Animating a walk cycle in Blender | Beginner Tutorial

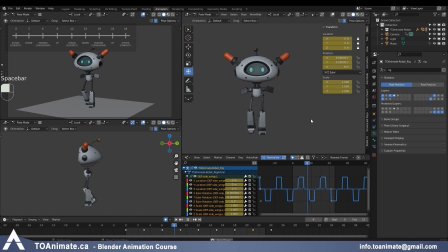Okay, and let's play that. So the arms are moving up and down, and let's offset it. GX minus 3. So let's play that again. Now we have a nice up and down on the arms.
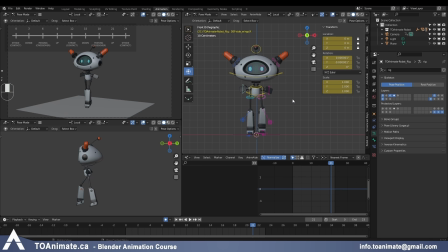And another thing you can do if you want to, but you don't have to, is grabbing the arm, and then on the Z rotation, grab all of the keys and just bringing the arm down in general so it looks more like an arm that's hanging down.
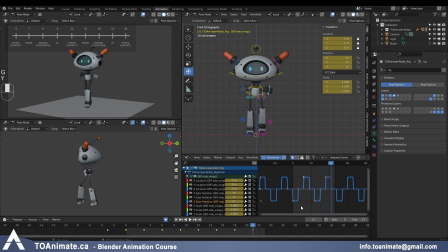Let me just hide the gizmo so you can see it better. So you can have it lower like that. And I'm not just gonna move it by an arbitrary number right now because I wanna make sure I'm moving both arms down by the same value and I don't wanna be going one by one and copy pasting that.
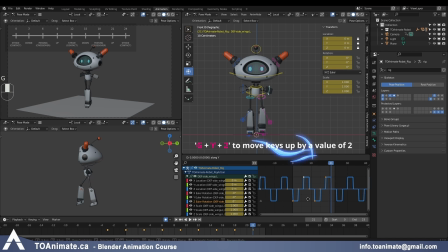So what I'm gonna do is GY and let's say 2. That might be a little too much. So let me press the right mouse controller to cancel that action and do GY 1.5.
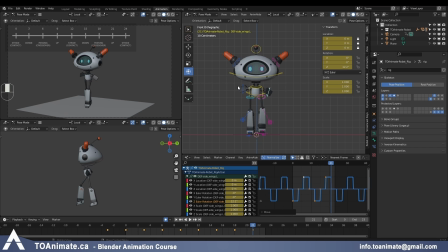And that looks pretty good to me. And I'm gonna do the same thing on the other side. So GY 1.5 is, so now we have to reverse it. So instead of 1.5, it would be GY minus 1.5. And press enter to confirm or the left mouse button.
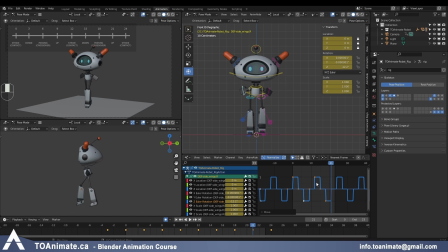And now both arms are moved down by the same amount. So now they're more floppy and hanging at the sides of the body instead of just being straight out, which I think is really cute. And at this point, we're pretty much done. I'm just gonna save my work, play it one more time.
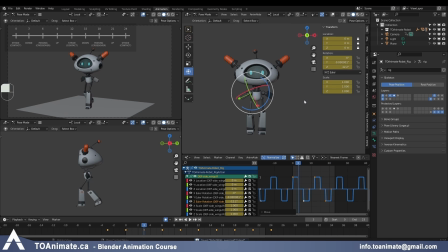And everything looks good to me, so I'm just gonna leave it. And this last part I'm gonna talk about is not about the specific animation, but I just wanna mention some things about making adjustments to your work. So let's pretend that we don't like how the animation looks right now.
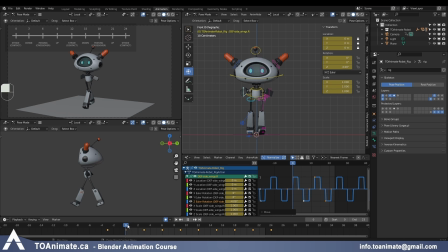For example, we really want these strides to be bigger. So we want the character to cover more distance and have the feet more apart than it is now.
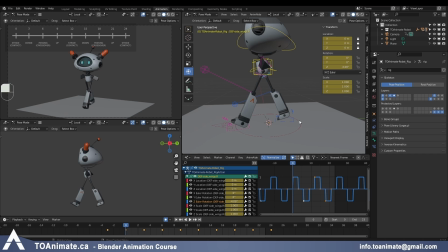So you have to be aware of the fact that everything affects everything in a walk cycle. As you can see from just what we've done already in this lesson, the distance of the feet affects how high or low this torso will be because you don't want these feet to be stretching.
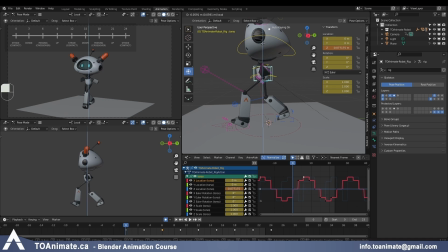So you can't go this high up, and then at the same time, if you go too low, the character will look like they're crouching while they walk. So you have to find the right height for the amount of stride that you're getting for your character.
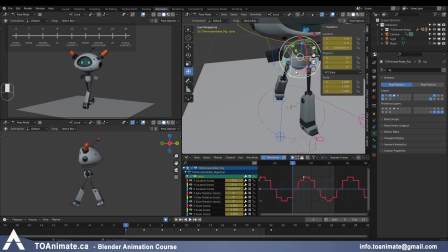And also, if you want to swing these hips more or less, it could cause problems too,
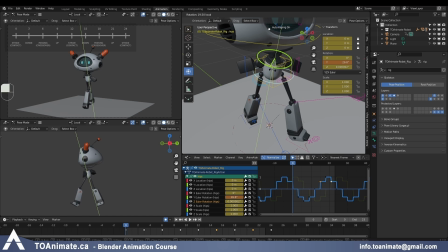because if you want more rotation, now the legs will be more bent, or if you want less rotation,
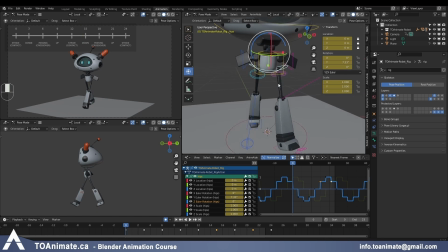maybe the legs will start stretching. So that can cause an issue as well. For example, if you want this heel to be more closer to the ground, again, our foot is now stretching. So if that's something you really want to do, and you make that adjustment, then you have to make sure that you're bringing your overall height lower as well.
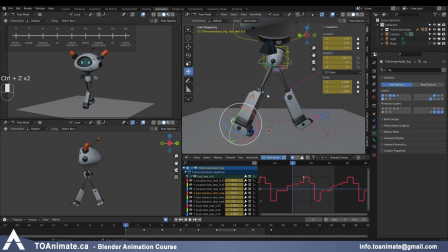So anytime you change one thing, you have to change a lot of different things. And one of the worst things that you might want to do is actually changing the length of the stride, because once you have everything down, it just becomes really complicated. Once you change one side, you have to change the other to match them.
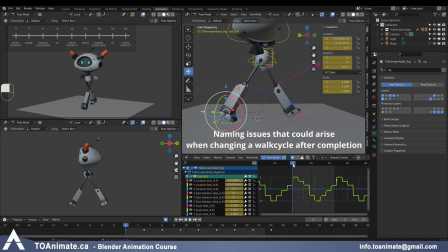For the loop to look perfect, you have to make sure your first and last key are matching as well, otherwise there's gonna be a pop. Now that I made the stride longer, now my legs are stretching. So I would have to bring my torso a lot lower, but that's also affecting the rest of my animation.
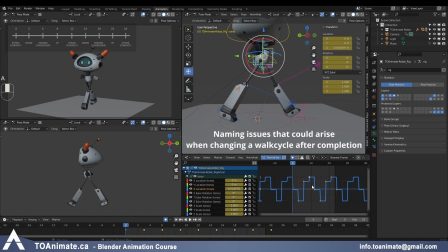So instead of just moving it on one frame, I gotta grab all of these keys and then bring it down, maybe even lower. And then everything else is kind of looking messed up now, of course, because I didn't change anything else, but you get the idea.